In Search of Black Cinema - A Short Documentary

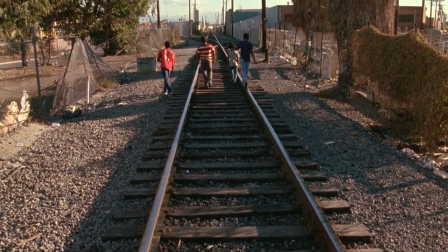736s
The exodus of families in Devil in a Blue Dress, the travel south via public transport in Boys in the Hood, and A Rage in Harlem are two very important examples.
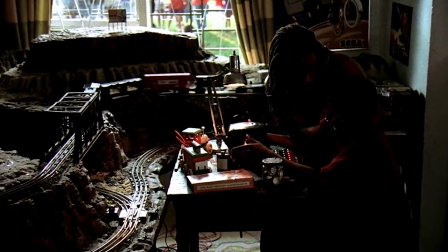745s
The train is a running motif in Clockers. Strike, the protagonist played by Mekki Pfeiffer, has a large train set and a great affinity for trains,
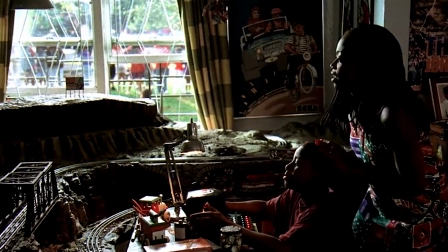753s
though he's ever only ridden the subway, Keitel tells him.
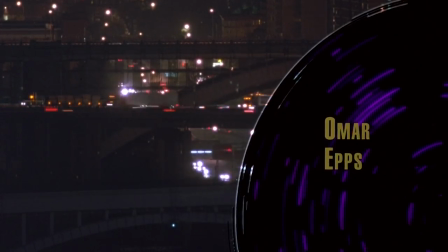757s
The opening of Juice is filled with labyrinthian tracks that literally cut through neighborhoods the characters cannot escape from.
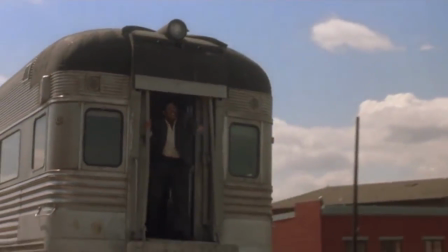763s
Images of trains likewise flood a rage in Harlem, and the soundtrack of Boys in the Hood is a cacophony of airplanes,
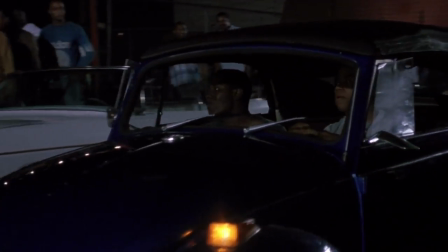770s
vehicles, and just noise. Literally the noise of others' mobility stifling the characters.
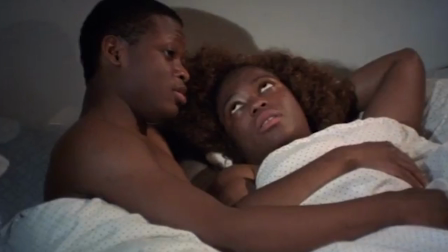776s
Matty Rich's Straight Out of Brooklyn sets its lead character, Dennis, on the path of crime in order to get out of the projects and straight out of Brooklyn.
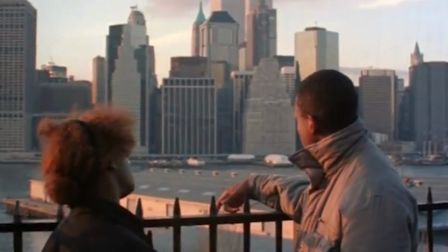784s That's the American dream, Shirley. That's what my mother and father worked like dogs all their lives for.
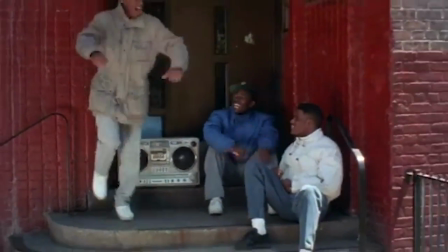791s
But again, where are these characters running to? A new beginning? A chance at a new identity?
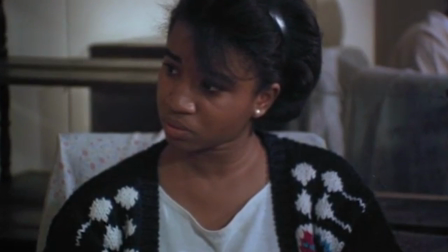798s
The films examine characters who are figuring out just who they are and want to be, rather than who they've been told they are by wider society.
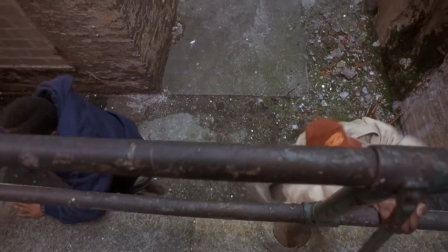806s
That so many of the heretofore discussed films fall into the category of crime or noir should be of no surprise to us, really.
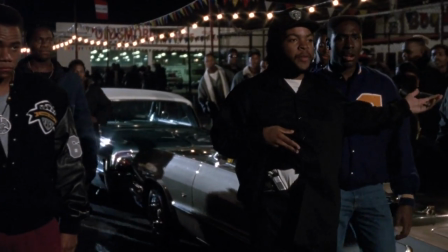813s
As critic Banthia Diwaria argues, noir serves as an ideal genre,
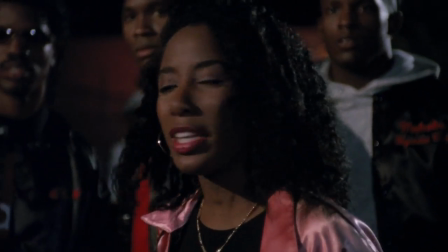817s
its tropes easily redeployed to represent class conflict as well as, quote, black rage at white America.
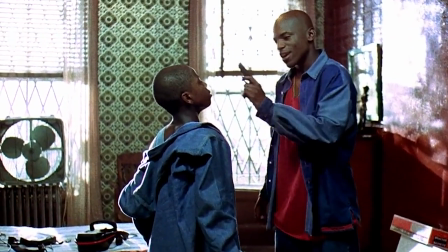823s
In doing so, Diwaria claims this redeems blackness from its genre definition by recasting
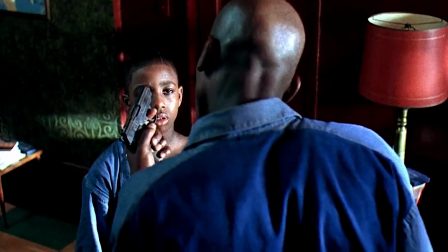829s
the relation between light and dark on the screen as a metaphor for making black people and their cultures visible.
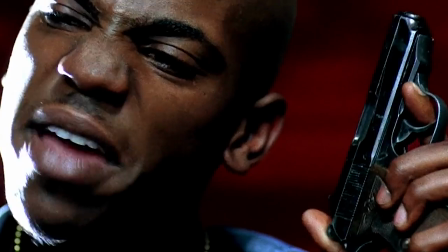835s
In a broader sense, black film noir is a light, as in daylight, cast on black people.
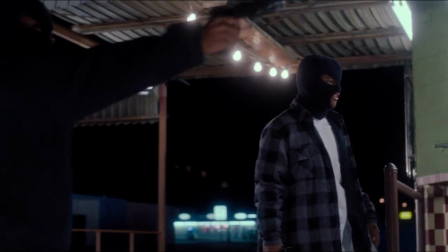840s
As such, it is a daylight descending on a people still discovering their identities, a cinema both of discovery and creation, as well as dealing with the past.
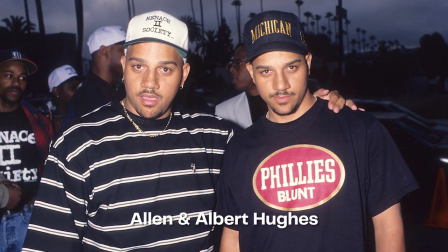849s
The Hughes Brothers' 1992 debut feature, Menace to Society,
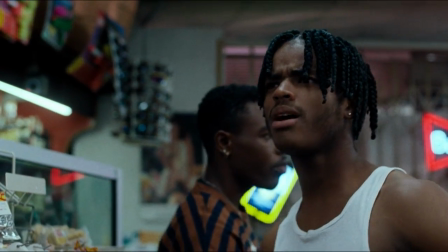853s
served as response to another black-made film from the 1990s, John Singleton's Boys in the Hood. In film school, they always say, write what you know. Mm-hmm. And what do I know? I know South Central Los Angeles. So I just started hanging out with Fatback and some of my old folks, and then listening to N.W.A. and Eazy-E's album, and I said, I'm gonna make this movie, it's gonna be called Boys in the Hood.
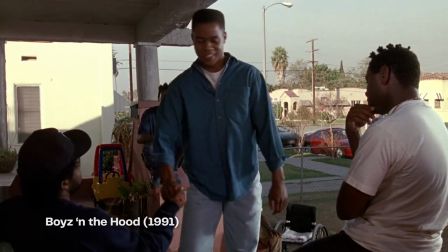878s
Not unlike Juice, Clockers, or Straight Out of Brooklyn, Boys is a tale of a young black man residing in hell,
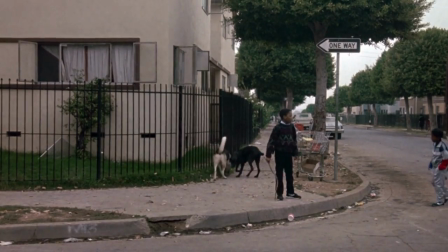884s
in this case South Central, but it could be New York City or Chicago,
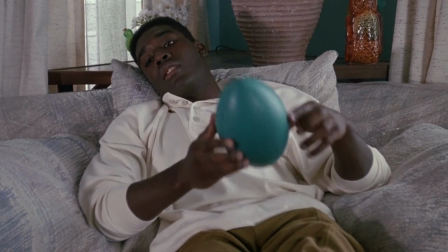888s
or any other urban American sprawl. who yearns for freedom and must break from his friends to achieve something like an escape.
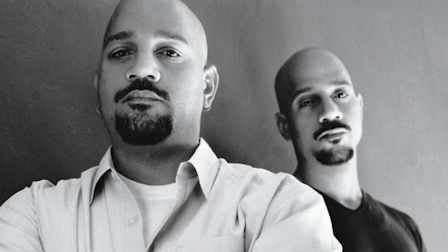894s
For Alan and Albert Hughes, this was all a bit too simple, as well as sentimental.
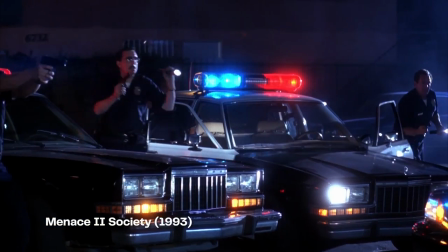899s
Well, the story came from, actually when we were 15 years old, we thought of, you know,
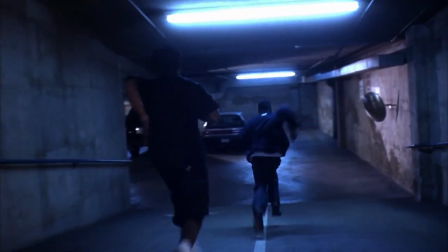903s
we wanted to do a movie about a gangster and the lifestyle of how a kid comes to be a gangster or a hustler or whatnot. And we were just frustrated with the market, you know, what they were trying to portray as far as the streets, and we wanted to make something that we wanted to see and our friends wanted to see.
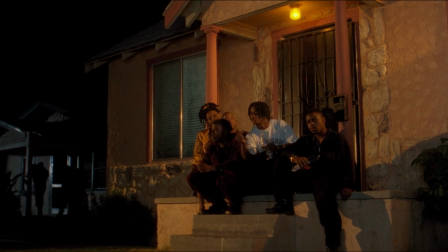919s
They aimed to set the record straight. What sets Menace apart and makes it monumental is the skill and precision with which the Hughes brothers dismantle the escape myth.
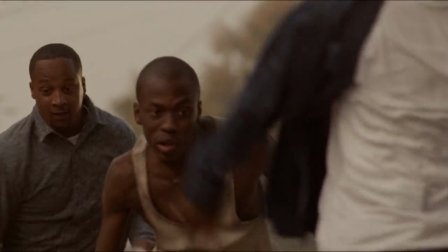928s
It's a truly visionary work, a mix of style and gut-wrenching realism that at once aims at the upper echelons of pure cinema while also providing a powerful,
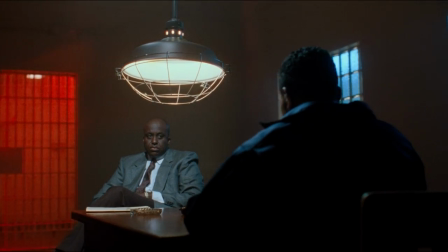937s
albeit nihilistic, vision of the Black experience. Menace plays like a boiling cauldron.
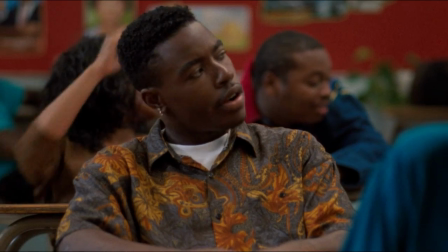942s
We follow an inner-city teen, Kane, from childhood until he ceases to be.
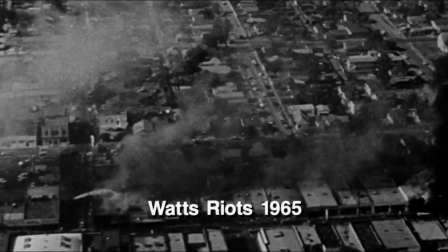947s
In fact, the film begins even earlier, opening on newsreel of the Watts riots of 65,
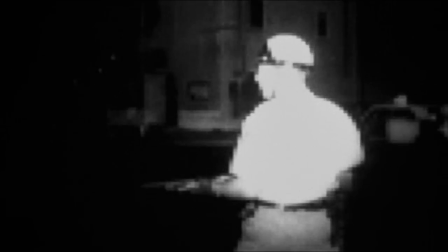953s
in which the filmmakers suggest it is the environment that breeds such violent characters. The tragedy of Kane's fall, filmed in slow motion,
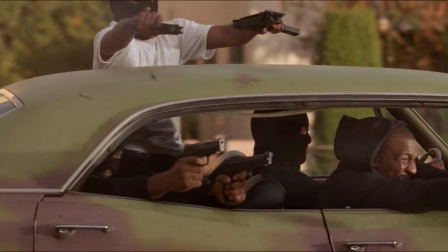960s
with the soundtrack dropped out so that all that we hear is a low rumble, is the film's final act of fury.
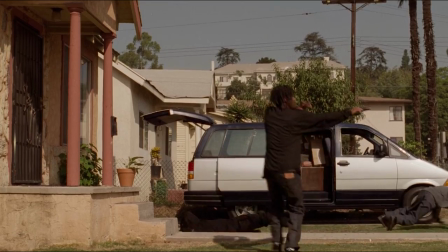967s
The most innocent gets shot, Sharik, Kane's friend who has found religion, the most wicked is left unscathed,
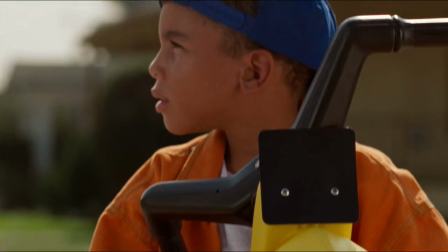973s
O-Dog, and the circle of violence continues, represented by the revolving trike wheel of Jada Pinkett's son,
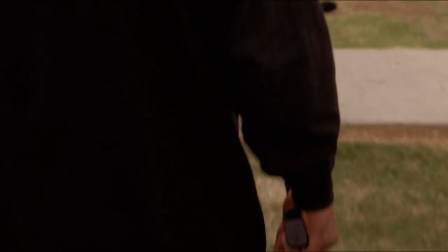980s
witness to it all.